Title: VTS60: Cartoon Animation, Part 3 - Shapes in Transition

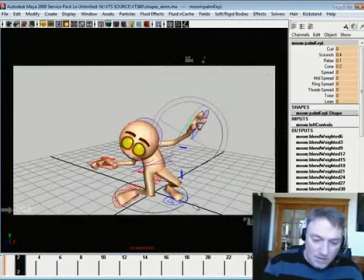I haven't touched the fingers, but to kind of create this where it's going sort of deal.
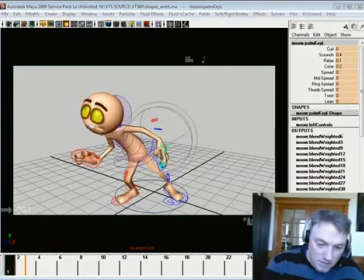The finger's going to be down there, and it's going to end up up here,
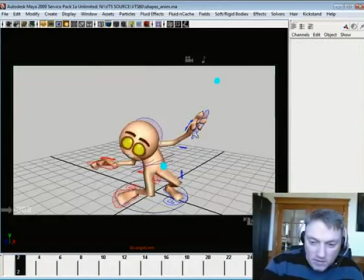and our shape, I want to kind of create a curve here. I don't want it to be linear, so I'm going to bring this out, but I want to create a nice pleasing swoop up in there.
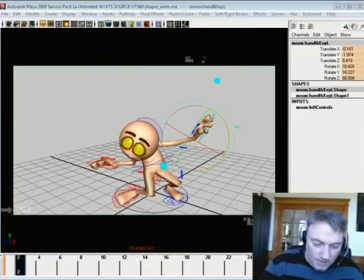So I'll go ahead and I'll go ahead and use the fingers to do that.
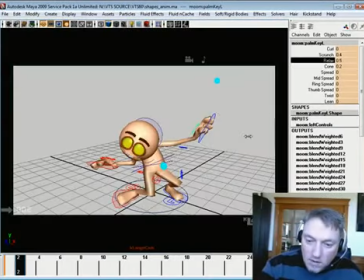Yeah, let's see if I can kind of get away with it. I'll take all these to 0.
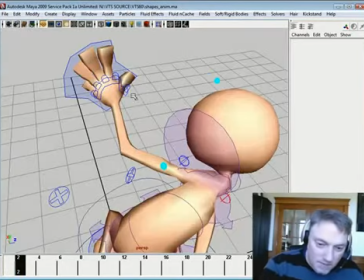I may need to do these one at a time, which I never really like how this sort of works, but
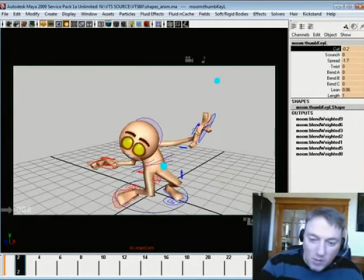you can use little things like this where you can really bend the thumb away and within the shape of the hand itself create
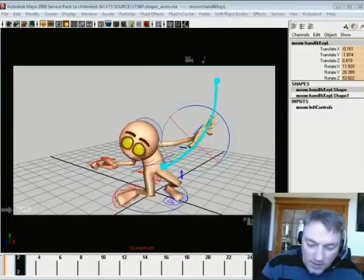this curve that I want to create right there. And I may even just leave that up so you can kind of see it.
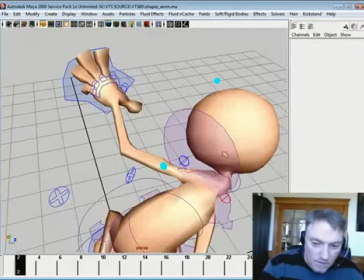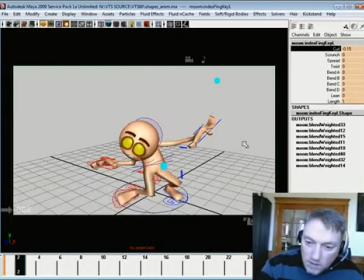And let's see, take the curl like so, and maybe even stretch out the length a little bit. I mean, I am borrowing a little bit of its capabilities.
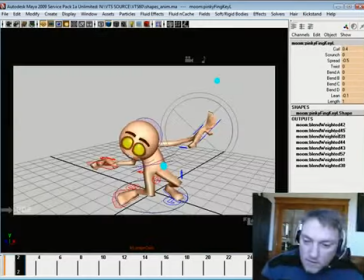And take this right there and maybe something like that.
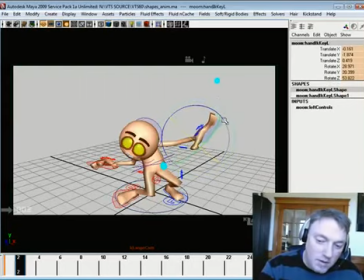And maybe if I took this hand and just bent it a little bit that way, I could get a little bit more out of it.
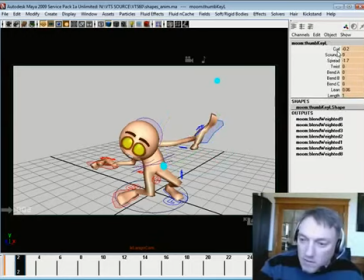So if I took this and just kind of use the controllers that it gives you to really kind of give yourself something to work with.
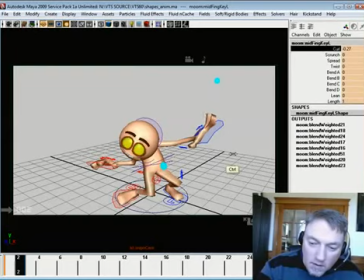There we go. And I'm really not concerned so much about what the parts are doing related to each other. It's all about creating the shape that I want to make to kind of get from point A to point B. And
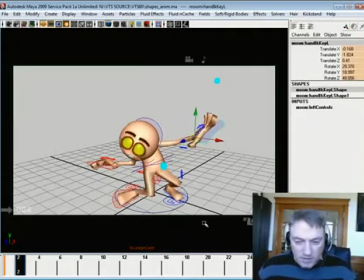so maybe something like that. It's not great, but you kind of get the idea.
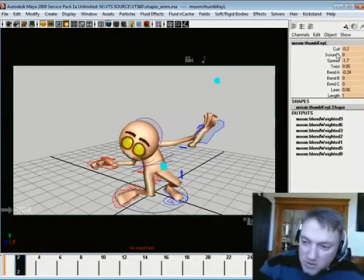And maybe even just tuck that thumb up just a little bit. I may have spread that out just a bit much.
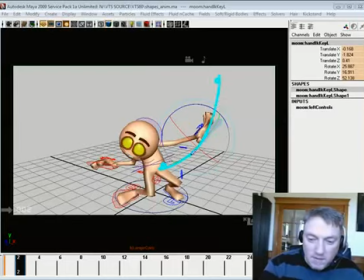But what I'm trying to do is create this kind of clean flow that you can read through here, you can read through here. And I would do the same thing here with this fingers,
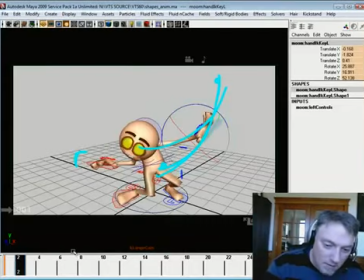where his fingers are kind of right there. So what I want to do is I want to kind of point the hand back to those.
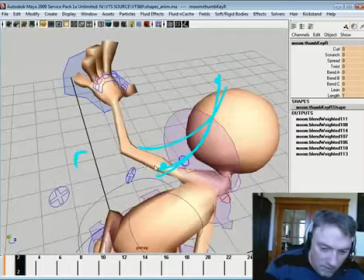And let's see if I can get his full hand controller thing here.
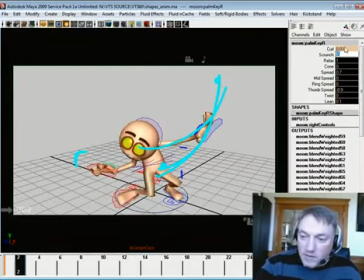And I'll take all this business and I'll just set it to 0.
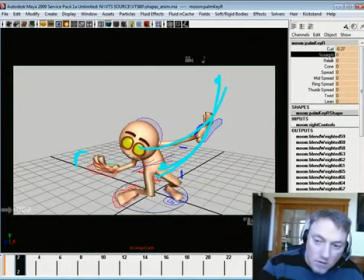Let's see.
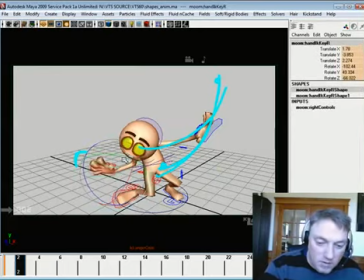Alright, just quickly sort of rough it in there.
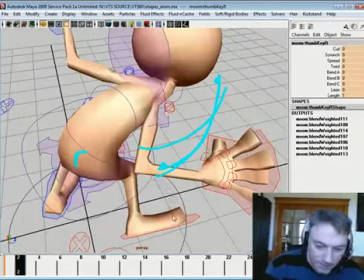And it does have this one length thing in it.
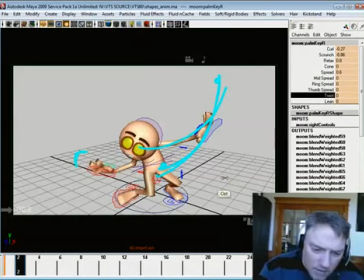Maybe? Does it? No. It's just got this twist. Well, that'll work.